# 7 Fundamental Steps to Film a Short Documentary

What's up everybody, my name is Jesse Cervantes. I'm a filmmaker and today I'll be teaching you how to film a short documentary. We'll be going over 7 basic fundamental steps that I use when I film. I'm going to keep this to the point and short, so if you do have any other questions, please comment below. This is going to be shot in the documentary style, rule of thirds, so you can kind of get a feeling of what the documentary is going to look like. So this can be a bit challenging. Sometimes it's hard to find an idea that you want to film or what you think others will want to watch.
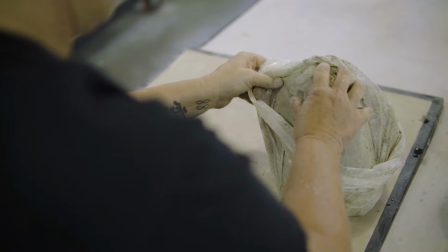What you will come to find out is you just have to find somebody who does something interesting.
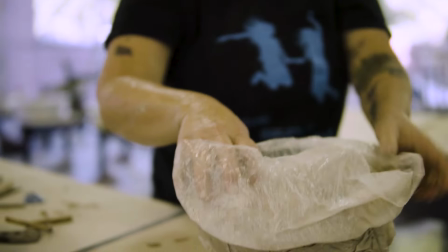It doesn't have to be a famous person, a pro athlete, among other successful people.
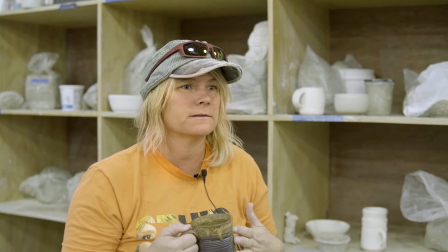Everyone has an interesting life, and the best way to find a visually compelling story is to think about the B-roll.
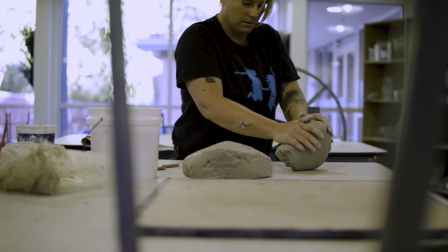What are you going to show visually to help propel the story in the direction you are looking for? This could be a really fun part. Go watch a bunch of short documentaries.
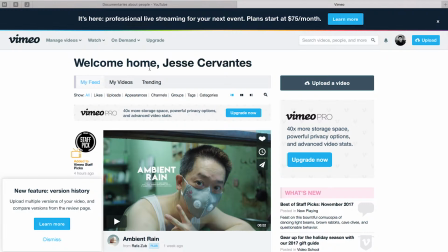You can do a simple search on YouTube or Vimeo's website to find different documentaries.
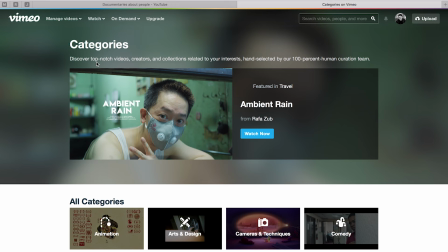On Vimeo's website, you can break down exactly what videos you're looking for by going to Watch, Categories,
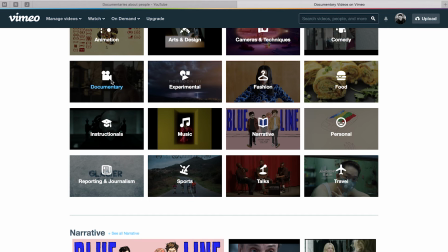Documentary, People, and then on the left-hand side, there's a filter to select films under 4 minutes.
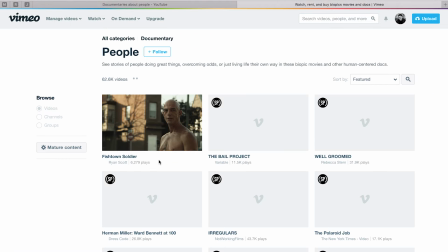There are hundreds of these films that you can watch and gather ideas for how you want your short film to look.
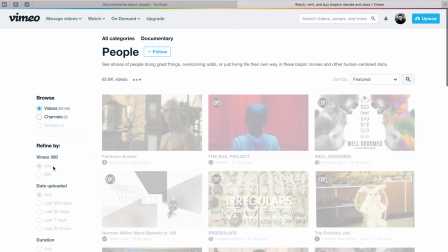This could be anything from story structure to angles, unique perspectives, among other things.
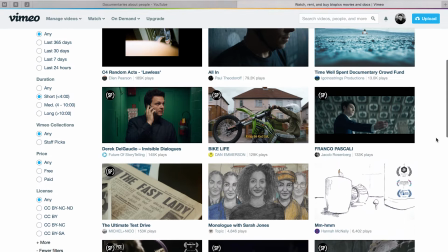Remember, you are here for inspiration and not to plagiarize other filmmakers' work. You must think about how you're going to conduct the interview before you start filming. Figure out what the beginning, middle, and end looks like. This could be as simple as you want or as complicated as you want. Here's an easy story structure. Starting the film with their name and what it is they do. For example, hi, my name is Jesse Cervantes. I'm a filmmaker and designer living in Salt Lake City, Utah. Once you get that, talk about what it is they do.
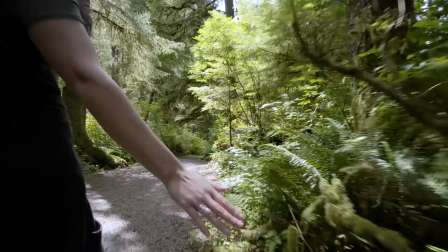Why are you filming them? What they want to accomplish? How they got into this field? What do their friends and family think about what they do?
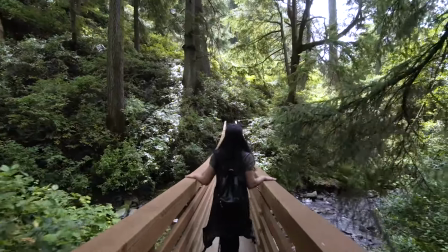What are their parents like? This could all be things for the middle section of the film, and you can end with a simple, what are your plans for the future?
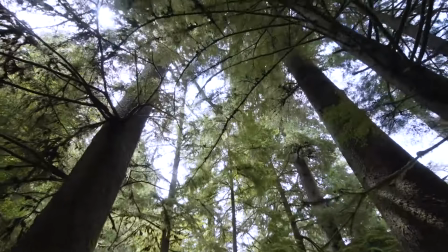A more intricate film could start out with the main emotional point that came when you interviewed your source.
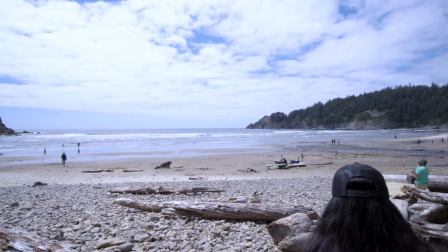This could grab the audience attention and keep them hooked to watch for the entire video. This is where the rule of thirds comes into play. Your source is not going to be staring into the camera, just like me right now. They will be talking with you. The camera will be off to your side.
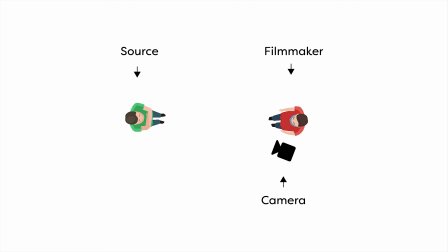If you only have one camera, take some time to set up the shot and pay attention to how much of the source's face you can see.
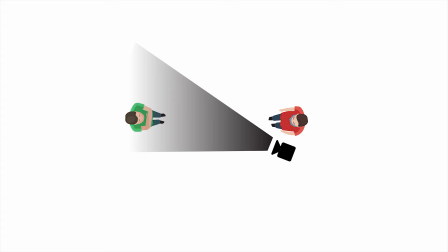If the camera is set up close to you, you can see more of the face and the angle isn't as extreme.
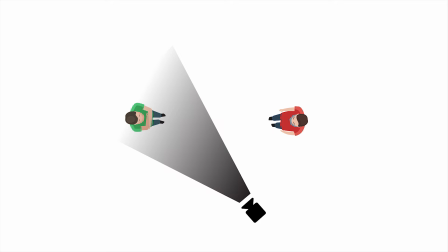If the camera is further away from you, you may only see one side of the source's face.
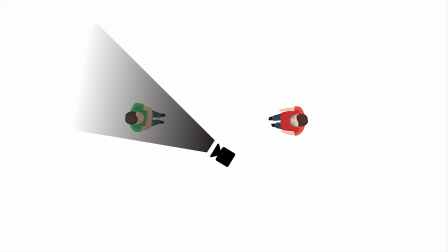Also make sure the distance from the camera to the source isn't too close or far away, depending on what focal length your lens is.
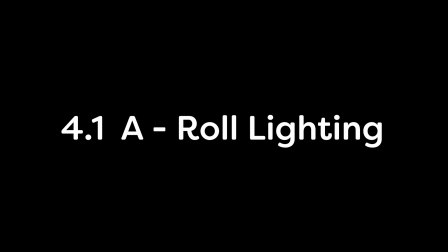Take some time to set up your shot and you should be fine. Lighting is very important to give your source depth. If you don't have lighting set up, it's best to put your source close to a window. If there are blinds, you can adjust them and get the right amount of light intensity on your subject. There are plenty of good lighting tutorials that I will link below.
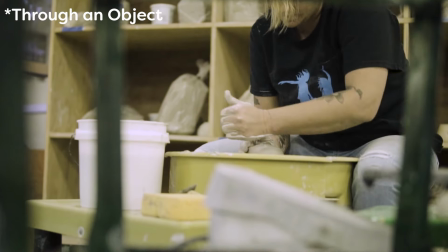There are plenty of different angles, movements, and objects to film.
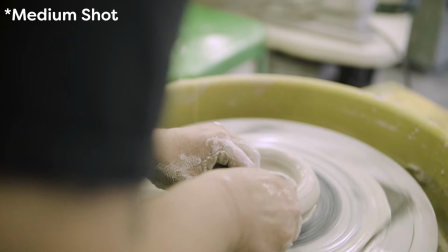Get creative. Don't only film the source from one distance. Get close, film their hands, their feet, face, among other things.
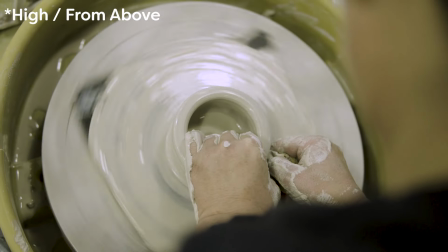This helps to keep the audience in tune with the film, keeping it interesting and exciting.
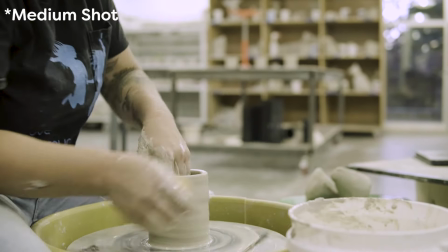There are a few different angles you can get when filming. What I do is get multiple angles of the same shot.
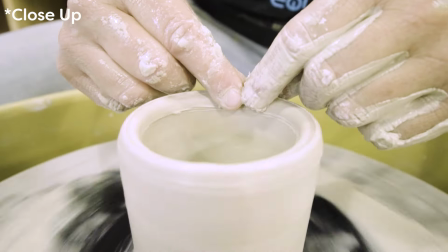That way, during the editing process, I have multiple angles to choose from to help propel the story in the direction I want to go.